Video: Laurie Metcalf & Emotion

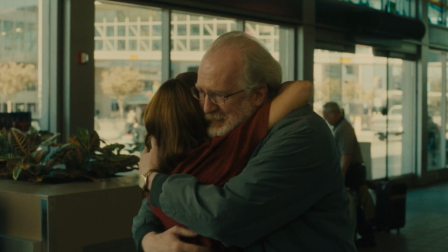1:55 She'll be back. She'll come back.
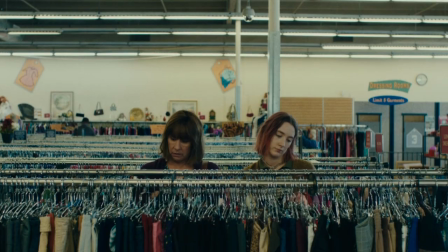2:00 Recently I watched Lady Bird for the first time and I was blown away by Laurie Metcalf's performance.
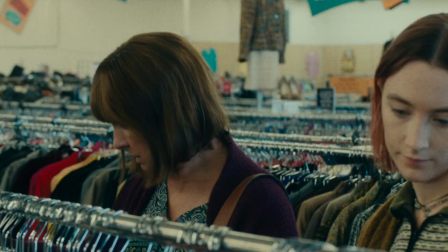2:05 She plays Marion McPherson, who is the mother of Lady Bird, played by Saoirse Ronan, a high school senior coming into her own.
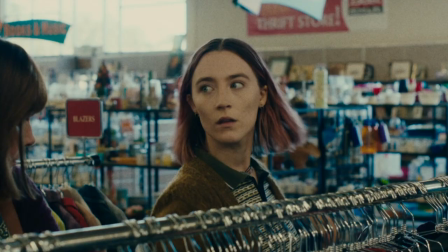2:11 The relationship between the two, like many mother-daughter relationships, is a mix of love and conflict.
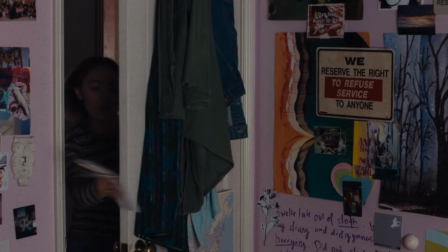2:17 You know how it is. She hates me. She has a big heart in your mom.
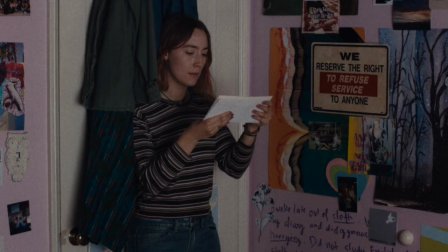2:22 A little backstory about the scene. Earlier in the film, Lady Bird goes behind her mom's back to apply to schools outside of California. something which her mom strongly opposes.
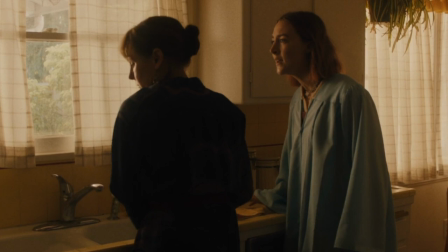2:31 Marion eventually finds out and becomes so upset that she refuses to speak to her daughter.
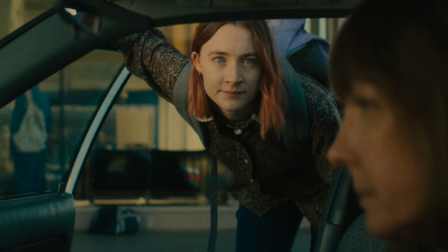2:36 When the day comes for Marion to drop Lady Bird off at the airport so she can fly to New York, Marion declines to come inside and say goodbye at the gate, and instead drives off.
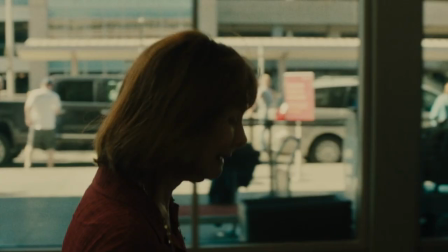2:44 However, as soon as she leaves the airport, she has a change of heart and comes right back, only to discover she's too late to say goodbye. Lady Bird is already gone. This scene, for many reasons, was difficult to shoot. Here's Lori talking about it. the journey of the mother leaving the airport and then deciding to come back and see, hoping to make it back in time to say goodbye to her daughter, that's a little journey that you have to play. But then you have to really be driving the car and the camera's mounted on the hood and you can't see around it. And there's police cars on either side, making sure that you don't get cut off in traffic, all that technical stuff.
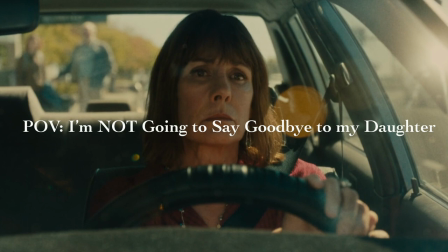3:25 So it's like doing this, that scene was. But what I think specifically makes this scene so amazing is that we get to focus on Metcalf as she starts with
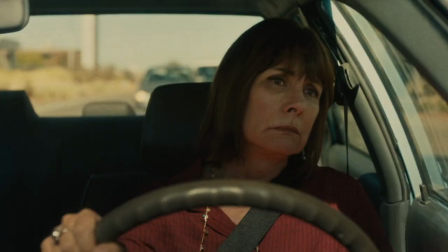3:34 one point of view and in 68 seconds completely changes to the opposite point of view.
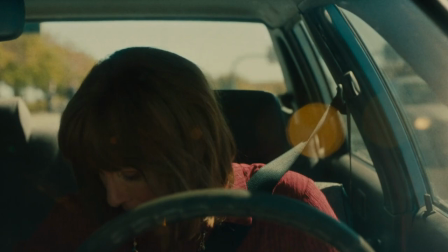3:40 This scene is up close, natural, and a masterful example of how to elicit strong, powerful emotions when you're on your own.
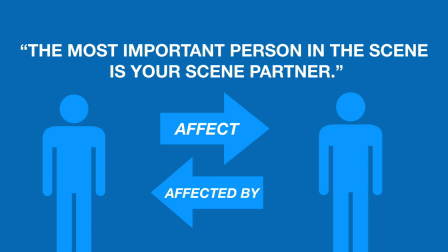3:47 A teacher once told me the most important person in a scene is your scene partner. They are who you need to affect and be affected by.
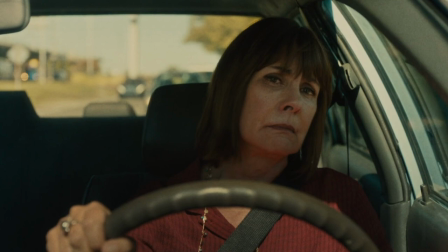3:54 But in this scene, Metcalfe is by herself. She has to generate these emotions using her own imagination.
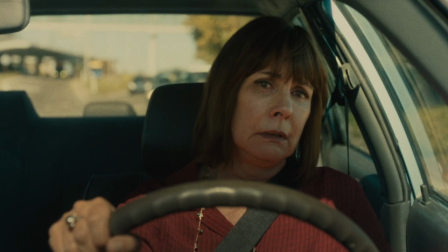4:00 There's no one to feed her impulses or actions, except her own thoughts.
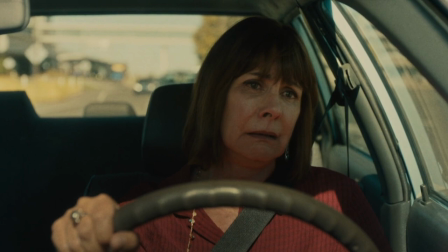4:05 And as actors, we're often thrown into environments where we have to manufacture emotion on our own, without a scene partner's help.
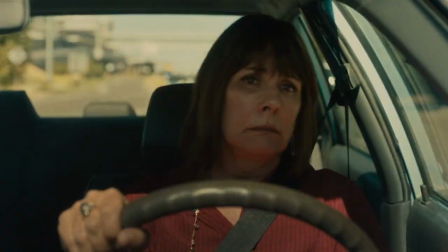4:12 Whether it's an audition, or a monologue, or your scene partner just isn't there.
Where were you, Derek?
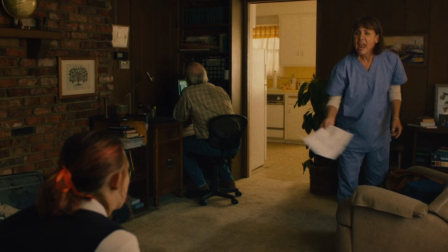4:18 So what can you do? What can you do to generate emotion on your own? There are a couple ways.
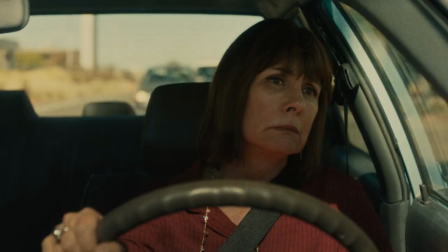4:24 And I'm merely highlighting a common one. Ultimately, what makes acting so fascinating and difficult is that everyone has their own way of achieving the same result.
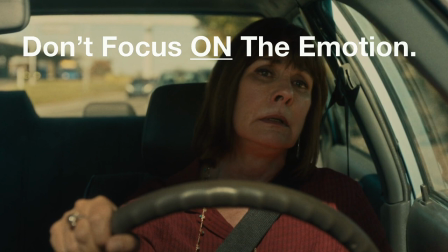4:32 True emotional responses don't come from focusing on the emotion. If you do, your emotion is going to come out forced and fake.
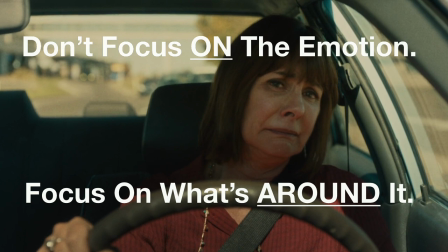4:38 True emotional responses come from focusing on what's around the emotion.
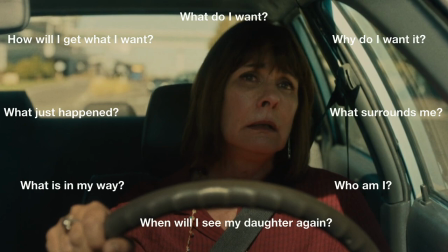4:43 And by setting up the blueprint, the emotion will follow. Emotion can't be planned. It's surprising.
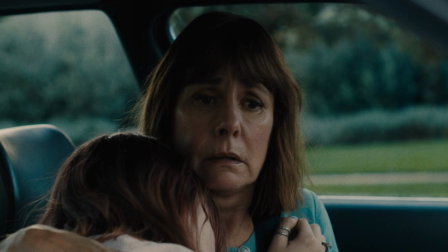4:49 It's instinctive. Emotions expose us. We may try to control our emotions because we're often told that showing emotion is ugly, weird, or crazy.
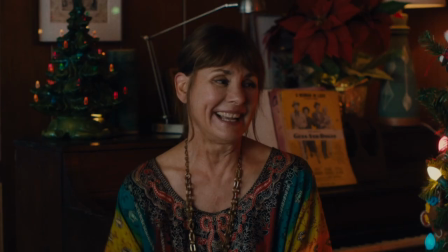4:58 We spend our whole lives burying our emotional selves, covering it up, suppressing it, because we're told to or out of shame.
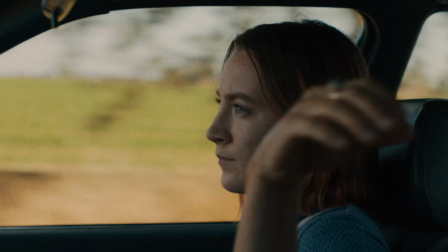5:06 Then, when emotion does come out, as it inevitably does, it comes out strong. It surprises us.
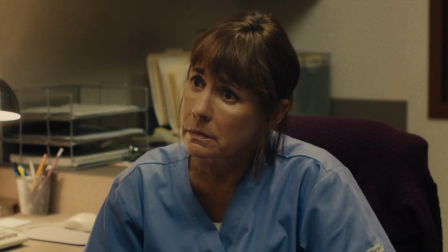5:12 Our emotional selves are a gift. A powerful performance reminds us that we can feel emotion, and that we should.
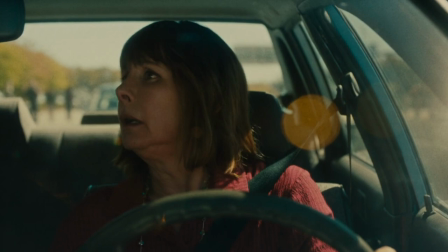5:19 Replicating emotion effectively is important in any scene, but especially difficult when you're by yourself, since emotions are reactional.
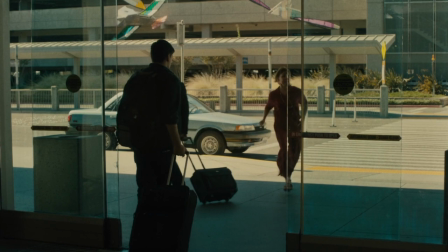5:26 And Laurie Metcalfe in this scene excellently sets up a world for herself that allows her to generate these emotions on her own.
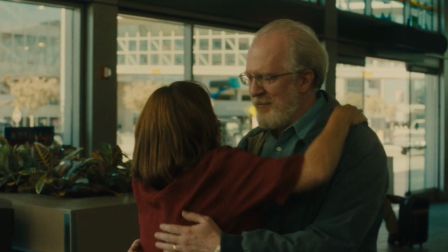5:34 Through that she shows us some of the most vulnerable and beautiful parts of humanity, and that's why I love this scene so much.